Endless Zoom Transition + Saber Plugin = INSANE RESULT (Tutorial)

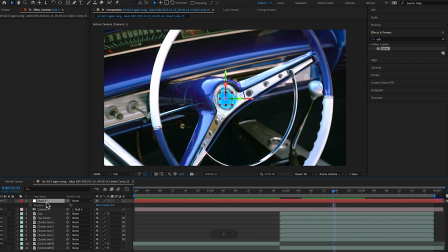426s
Now with our null object selected, I'm just going to hit P to pull up our position keyframes here. and at the beginning of our transition I'm going to make a keyframe and then towards the end of our transition where we want it to stop this is where we're going to zoom in the
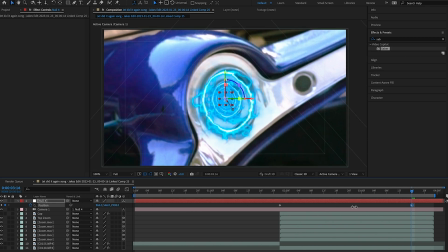440s
position so you can see as I start to change this value we're starting to zoom through all of these different layers here that we've created
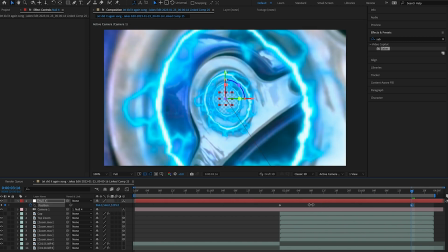448s
all the different saber lines and it looks really really cool wait till you guys see this in full motion so we just want to zoom through here all
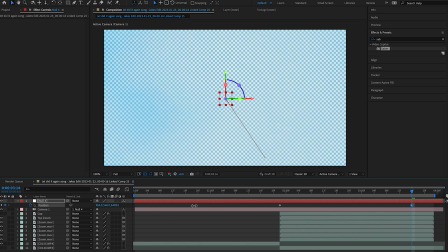456s
the way until we don't see any more of that saber line i'm going to right click on the second keyframe and hit easy
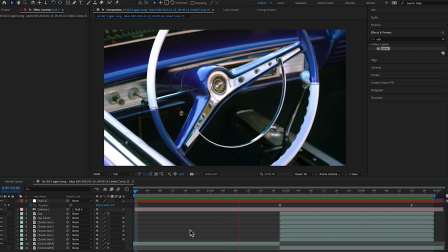464s
ease in right click on our first keyframe and hit easy ease out you can see we're starting to get the transition happening so what i'm going to do at this
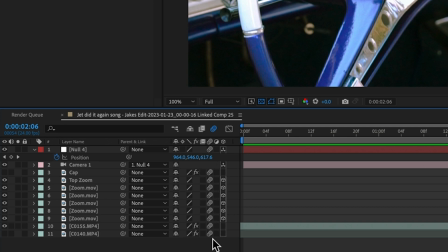472s
point is just turn on motion blur for all of my layers it's just going to help blend that transition when we zoom through
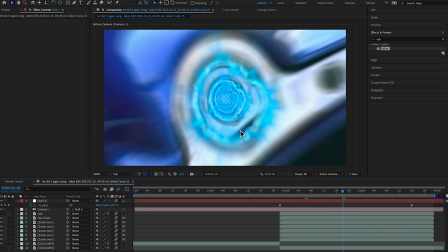478s
all these layers a little bit better it's going to make them a little bit more blurry now if i turn motion blur off you can see the difference there this
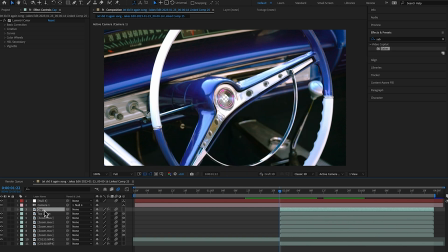484s
is where the cap mask comes into play so remember that cap layer we made in the very beginning but we're going to turn it back on now so that it's over our steering wheel here we're going to also turn on the 3d option for that layer as well now you can see this
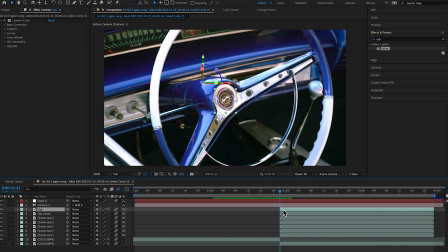498s
is where the transition is going to start happening so we're going to select our cap layer we're going to click p on our keyboard to open up the position
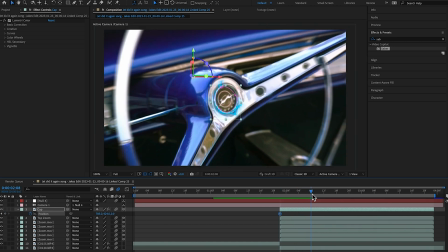505s
and we're going to make a keyframe there at the very beginning and now as the zoom starts to move we're going to just have this layer drop out of the way and it's going to kind of reveal the rest of the transition so I'm actually going to move this
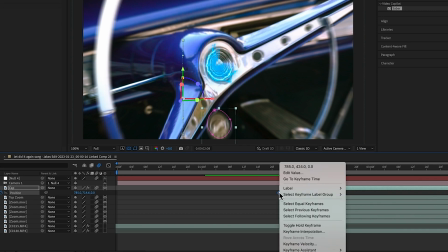519s
keyframe down here a little bit so it doesn't drop too fast and I'm going to right click on this first keyframe and hit easy ease out so it
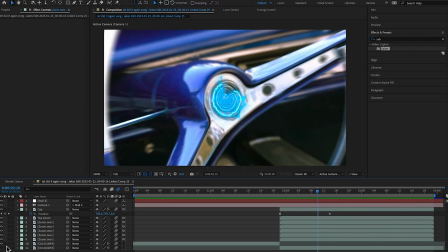526s
kind of falls away a little bit more gradually at this point what I'm going to do is turn our next clip back on here at the bottom so
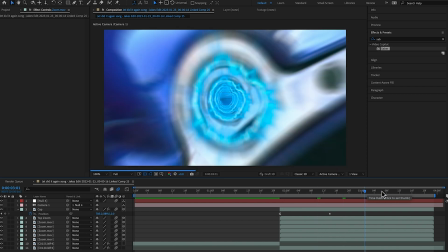533s
it starts to show through when we pull through the rest of this transition so now as I you know kind of scroll through this transition here we're starting to see the next clip kind of come into play.
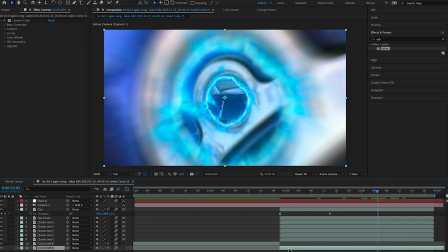542s
Now what I recommend doing is taking your clip that you're transitioning to here on the bottom and turning its 3D option on.
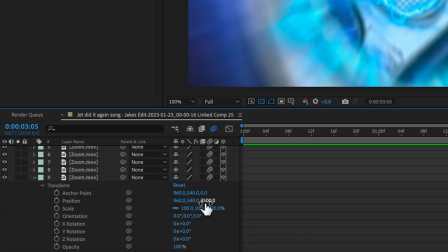549s
We're going to look at this last zoom layer and see how far back it is. So 3,500.
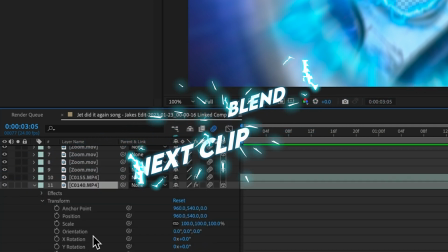553s
So now we're going to open up the transform options for our next clip.
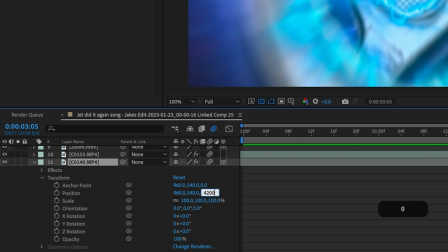558s
We're going to change the position. Let's go to like 4,200 right here. And now you should see it come into frame here.
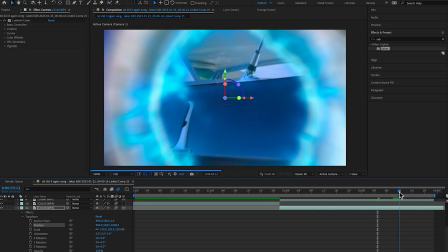565s
And with the 3D turned on, it's just going to zoom in kind of with the camera movement.
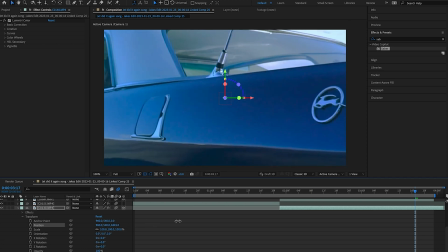570s
Now you can see this is way too big here. So let's just zoom it out a little bit. Let's just find that sweet spot for that next clip here.
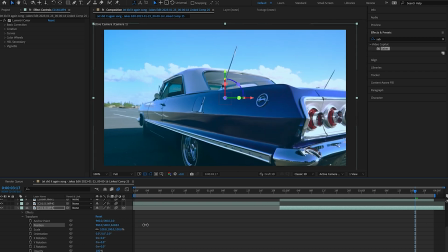577s
You can see the edges start to come in right there. So boom, almost got it right about there.
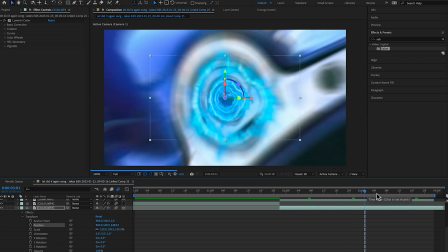583s
You can see pretty much the whole clip. So now as we're zooming through this tunnel, this next clip is actually going to kind of be zooming in as well to
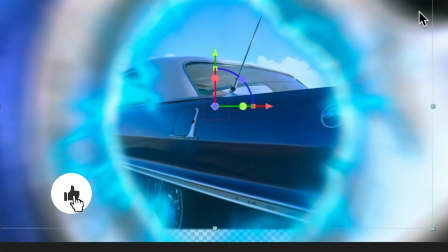592s
kind of eliminate this transparency here at the top and the bottom of your clip as we're zooming through,
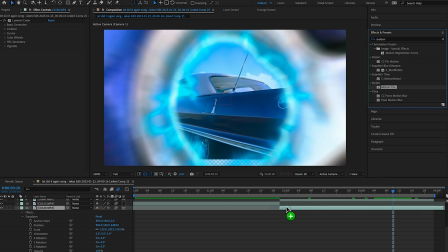597s
is just throw on some motion tile we're going to throw on some motion tile onto this clip and we're going to change the output height so we're just going to increase the output height there and you'll see that that fills in kind of this bottom area and then what i like to do
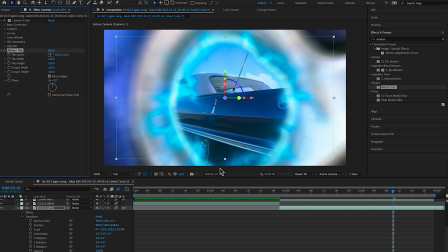611s
to kind of blend it in to its maximum potential is just select mirror edges and now you can see we got a really nice blend here on the bottom the viewers are probably not going to notice this and it's just going to kind of help overall smooth out the entire transition what i'm
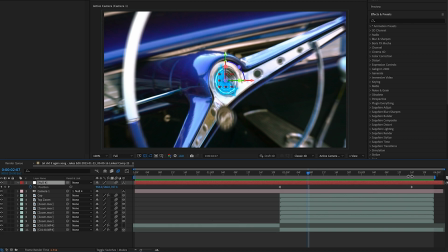626s
going to do to kind of smooth it out even more is just open up my null object keyframes by hitting u and then i'm going to get in my keyframe
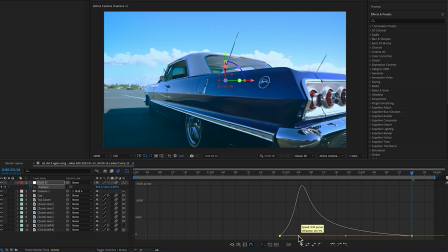634s
graph editor and just tweak these graphs a little bit so that it kind of gradually comes into the shot a little bit better
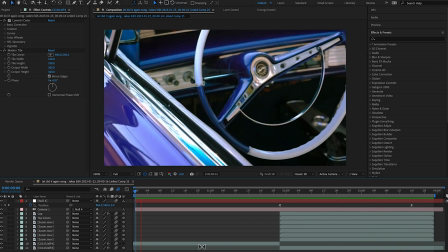642s
that way so here it is all together now we got boom perfect transition you can see how kind of changing those keyframe easy
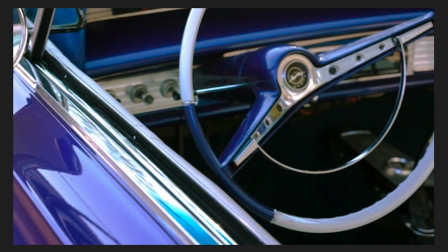650s
ease ends with the graph editor changed and enhanced the overall transition and now it just looks super dope. These types of transitions in After Effects are a little bit more advanced and do require a lot more attention to the finer details. That still should not deter any of you from trying to make your own zoom through transitions.